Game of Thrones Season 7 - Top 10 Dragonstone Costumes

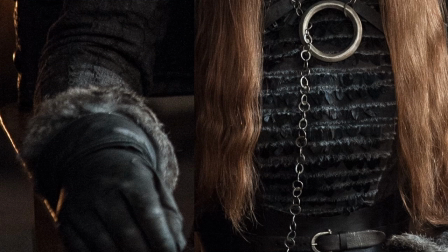In this close-up image on the left you can see the fur trim cuffs on her gown and on the right the raven feather trim on her bodice.
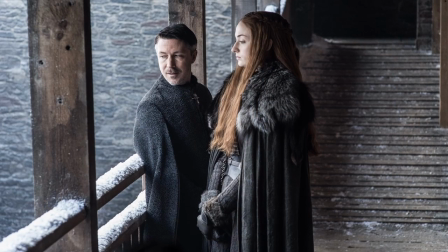Sansa wears a charcoal gray cloak with a batik leaf motif perhaps as one viewer mentioned a weirwood leaf and most importantly Sansa wears a wolf pelt collar. Back in season one you might remember she wore a rabbit collar like all highborn children do at Winterfell,
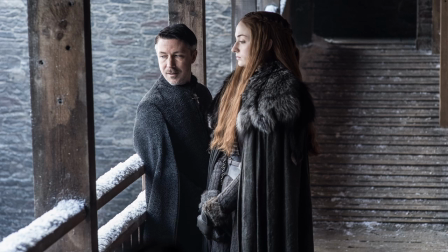but now she's no longer child she is a grown woman.
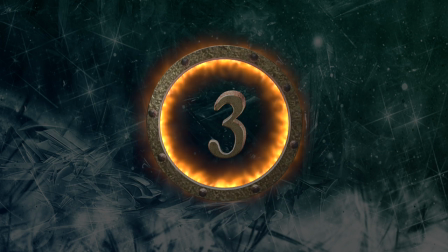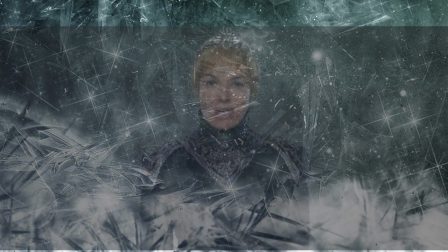And what of the Mad Queen herself dressed in somber black and silver tones in keeping with her deadness inside?
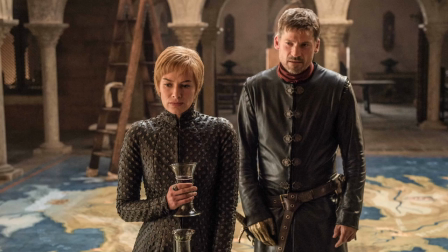I'm not going to touch on this costume because as you might have recognized it's Cersei's coronation gown from season 6.
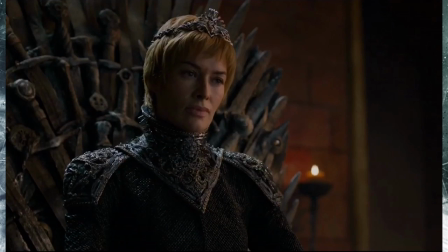This costume however is new. We get a few shots of her wearing it in both the throne room and in the exterior shot. This costume actually goes way back to the original teaser and the HBO promo so we've actually seen quite a bit of this costume
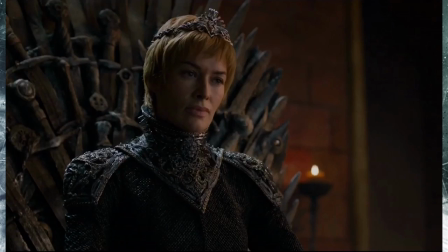and I've done a complete breakdown on it all of her seasons looks actually so if you want to check them out I'll leave a link in the description below.
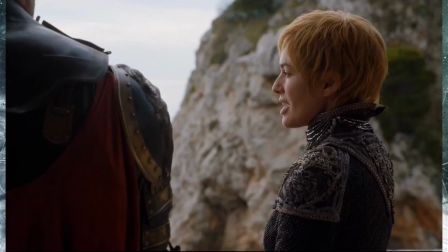This however is the best image to date that I've seen of her gorges and pauldrons or the collar and shoulder pad thingies that she wears on her gam. And one thing that pleased me is how great this all looked on camera.
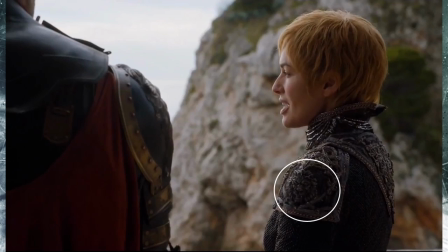So in this shot you can clearly see the Lannister sigil and it's not abstracted at all like it is on her crown and she's getting kind of matchy maybe a little bit too matchy you know with the Queen's Guard and even in the redecorating the throne room and I'll admit all the silver
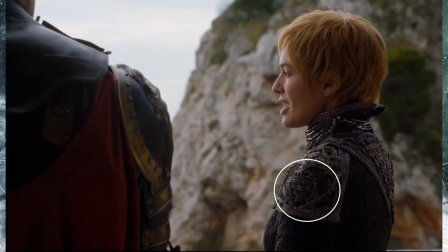and black it's beginning to be a bit much considering that Dany also uses silver and black as her theme colors.
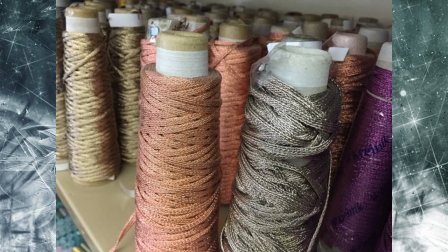And as a side note I just found out the other day that the wired metallic braid used by embroidery artist Michelle Carragher on Circe's collar was actually provided by Krynek manufacturing company Inc and they're out of West Virginia and the color that they used was natural pewter. So again I'll leave a link in the description below if you're interested in that.
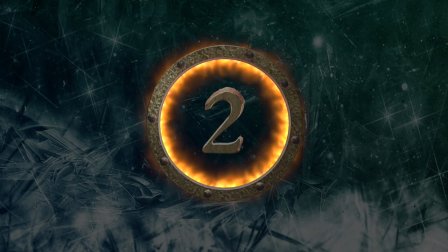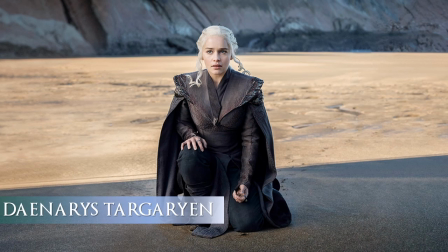Daenerys Targaryen closed the premiere in a stunning Targaryen inspired costume and I've done a very detailed explanation of her costume in another video which I'll leave a link for.
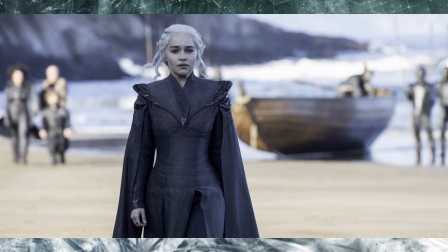The one thing I have to say about it is that the still pictures really didn't do it justice. You could really see the gorgeous embroidery work of Michelle Carriker. It just really justified all the painstaking hours, most likely weeks of work, you know maybe even months,
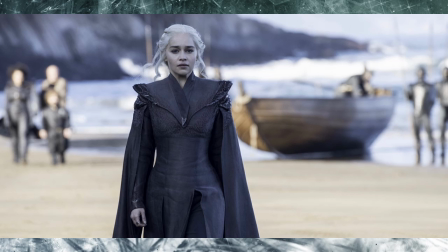put into that costume for just one great moment and what I love most about it especially you know that you know I was able to watch it in high definition you could see the sharpness of
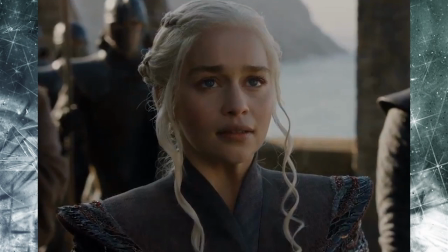the crystals on the collar. I mean they look so sharp that they might actually cut you and the ruby Swarovski crystal beads they actually caught the light and sparkled in the Sun and if you didn't know actually Swarovski crystals they're just high-end Austrian beads that have a you know they glisten really nicely.
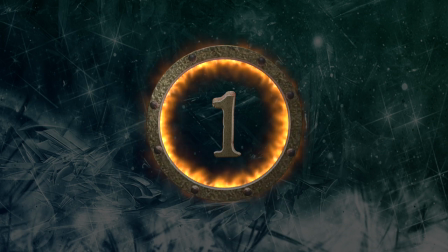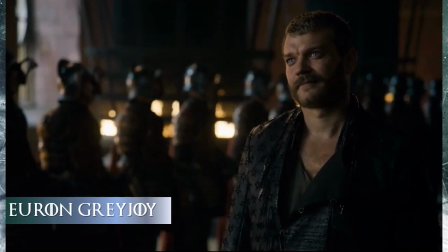Game of Thrones really held Euron's reveal close to the vest. Yes and that's a wardrobe pun. Euron shows up on Circe's doorstep in full leather including some tight trousers to show off his
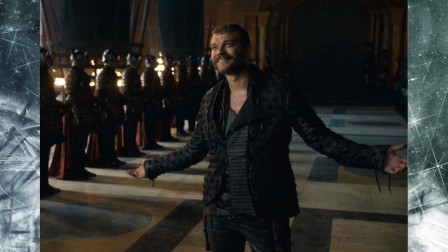rather large appendage to offer himself as a potential suitor to Circe.
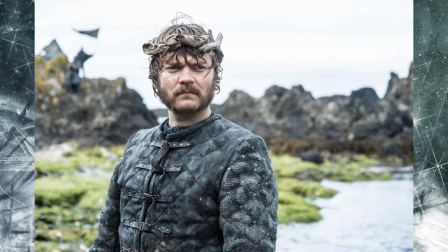In case you forgot what he looked like from before, here he wears an Iron Island studded cloth brigandine from season 6.
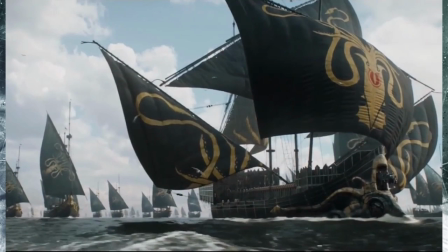The Armada of Greyjoy ships and actually Euron himself kind of remind me of Captain Jack Sparrow in his swagger.
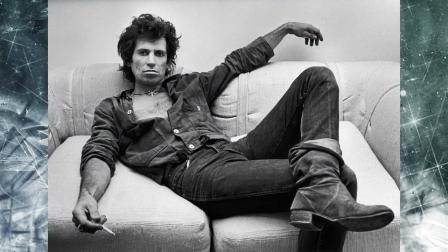You know there's a little bit of Keith Richards and some Ozzy Osbourne thrown in for good measure.